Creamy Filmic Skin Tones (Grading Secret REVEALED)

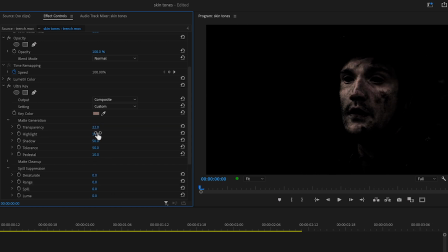[4:10]
Now it's just a trial and error of adjusting these matte parameters until we have a nice clean key on our skin. I'm okay that we're picking up other similar colors, but just try not to have any rogue pixels outside the main selection as they will show as artifacts.
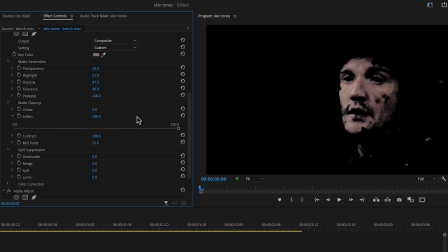[4:26]
And make sure to add plenty of softening. Next, we'll add a Gaussian blur effect and add some blur.
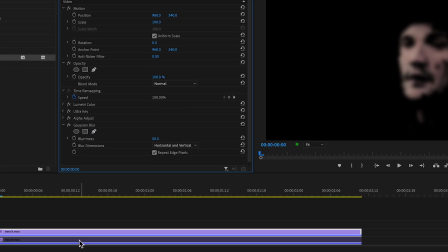[4:33]
And enable the bottom clip.
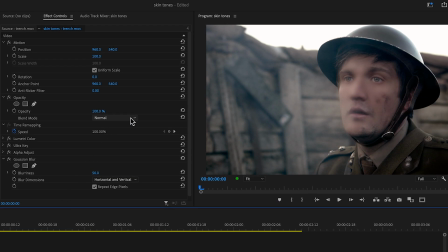[4:35]
Now to get cinematic skin tones that are truly to die for, we'll go to the blending mode for the top clip and set it to soft light.
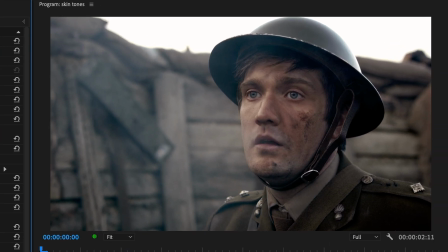[4:45]
Chef's kiss. Look at the richness and softening that's added to our skin.
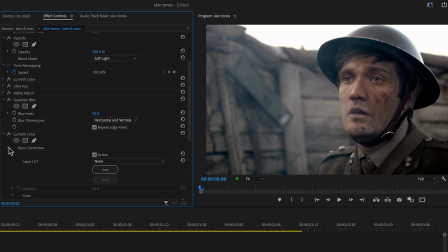[4:50]
We can further refine the density in a new instance of Lumetri, or dial back the effect with the opacity control. I think this looks good at about 110%. Now all we have left is to complete the color grade so we get a final finished look.
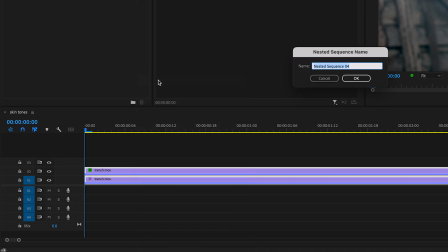[5:07]
In Premiere and Final Cut, you'll either want to nest the clips, as in the case in Premiere, or create a compound clip in Final Cut.
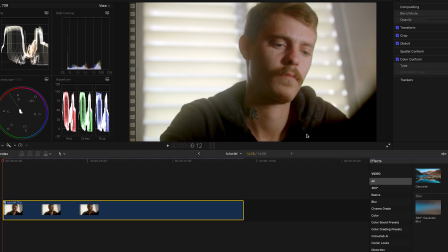[5:15]
Alternatively, you could also just use an adjustment layer positioned above the clips. In DaVinci Resolve, just add a node after the layer mixer.
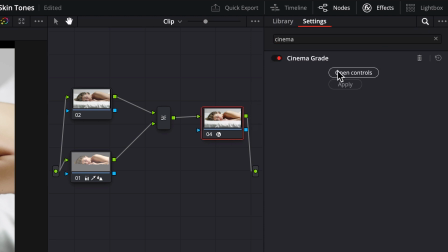[5:22]
And in each case, I'm using Cinema Grade for the final look because I like the way in which I'm able to see real-time previews of different LUTs and look ideas.
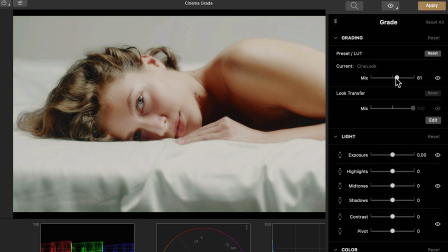[5:31]
This one looks really good at about 60%. Here's the final before and after.
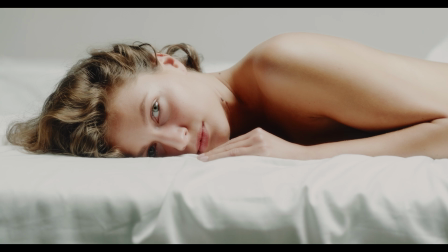[5:37]
I mean, it just looks like $1,000,000, and it didn't take us that many steps to get here.
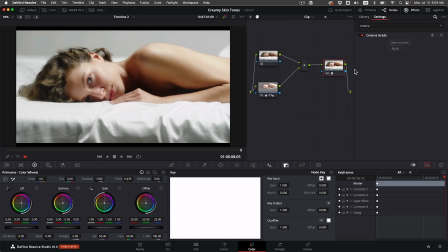[5:43]
In fact, we did this with only 3 nodes.
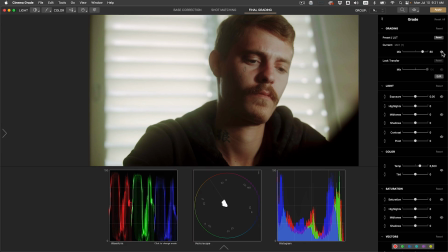[5:46]
For the guy with the teardrop tattoo, this Mint preset looks really good and gives it that sort of action thriller, big budget look.
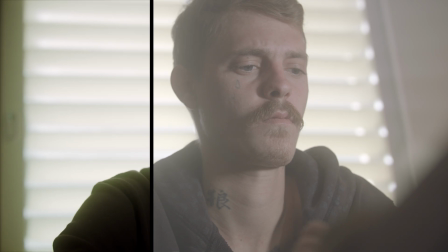[5:53]
Here's where we started and how much this has transformed through only color grading.
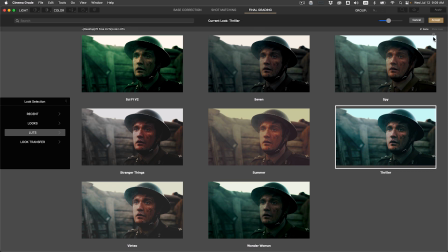[5:58]
Okay, for Premiere Pro, I'll choose this preset and dial it back to about 70%.
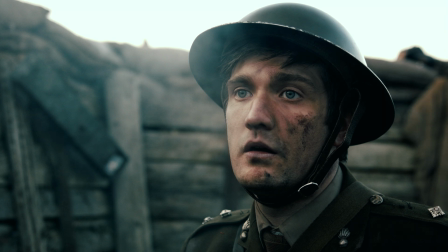[6:04]
If I toggle the skin tones treatment on and off, I mean, it's really lacking without the skin tones adjustment, and it enhances the shot. Now, if you're curious like I was how this method compares in each of the 3 software programs,
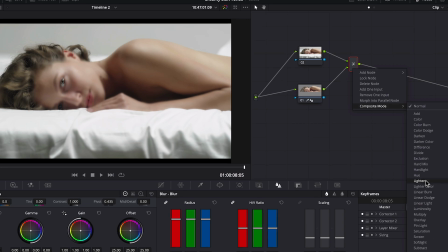[6:17]
I found it easiest to apply in DaVinci with a couple nodes and a layer mixer, whereas in Premiere and Final Cut,
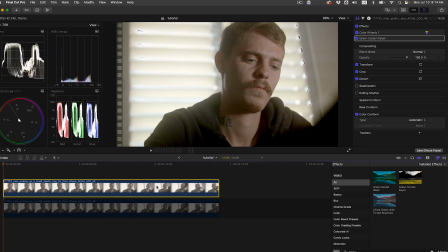[6:23]
it required more of a workaround, duplicating clips and using their green screen keyers. However, regardless of the software you're using, this technique is the best way to get creamy, cinematic-looking skin tones in post. And if you like how quick and easy it was to get eye-catching looks with Cinema Grade, I'll include a link for it in the description below. And for a limited time, you can get 20% off Cinema Grade using coupon code SKINTONE20 at checkout.
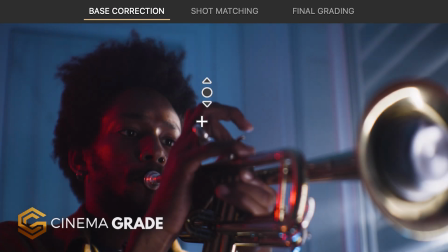[6:49]
With Cinema Grade, you get point-and-click grading where you're able to literally click and brighten shadows in the viewer,
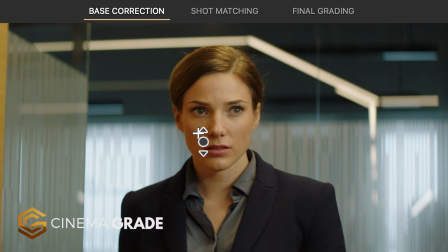[6:56]
change the color of the sky, or skin, get accurate cinema quality exposure with the false color feature,
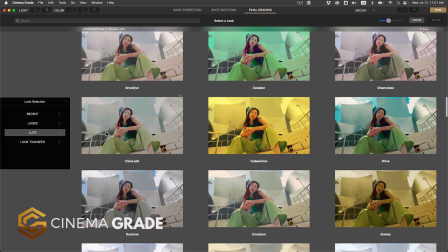[7:04]
and real-time previews of your favorite LUTs. Plus, you get 90 built-in color looks and film emulations. Well, I hope that you enjoyed this video as much as I enjoyed exploring this topic and making it for you. If you want to take your images further, consider subscribing, and I'll see you in the next video.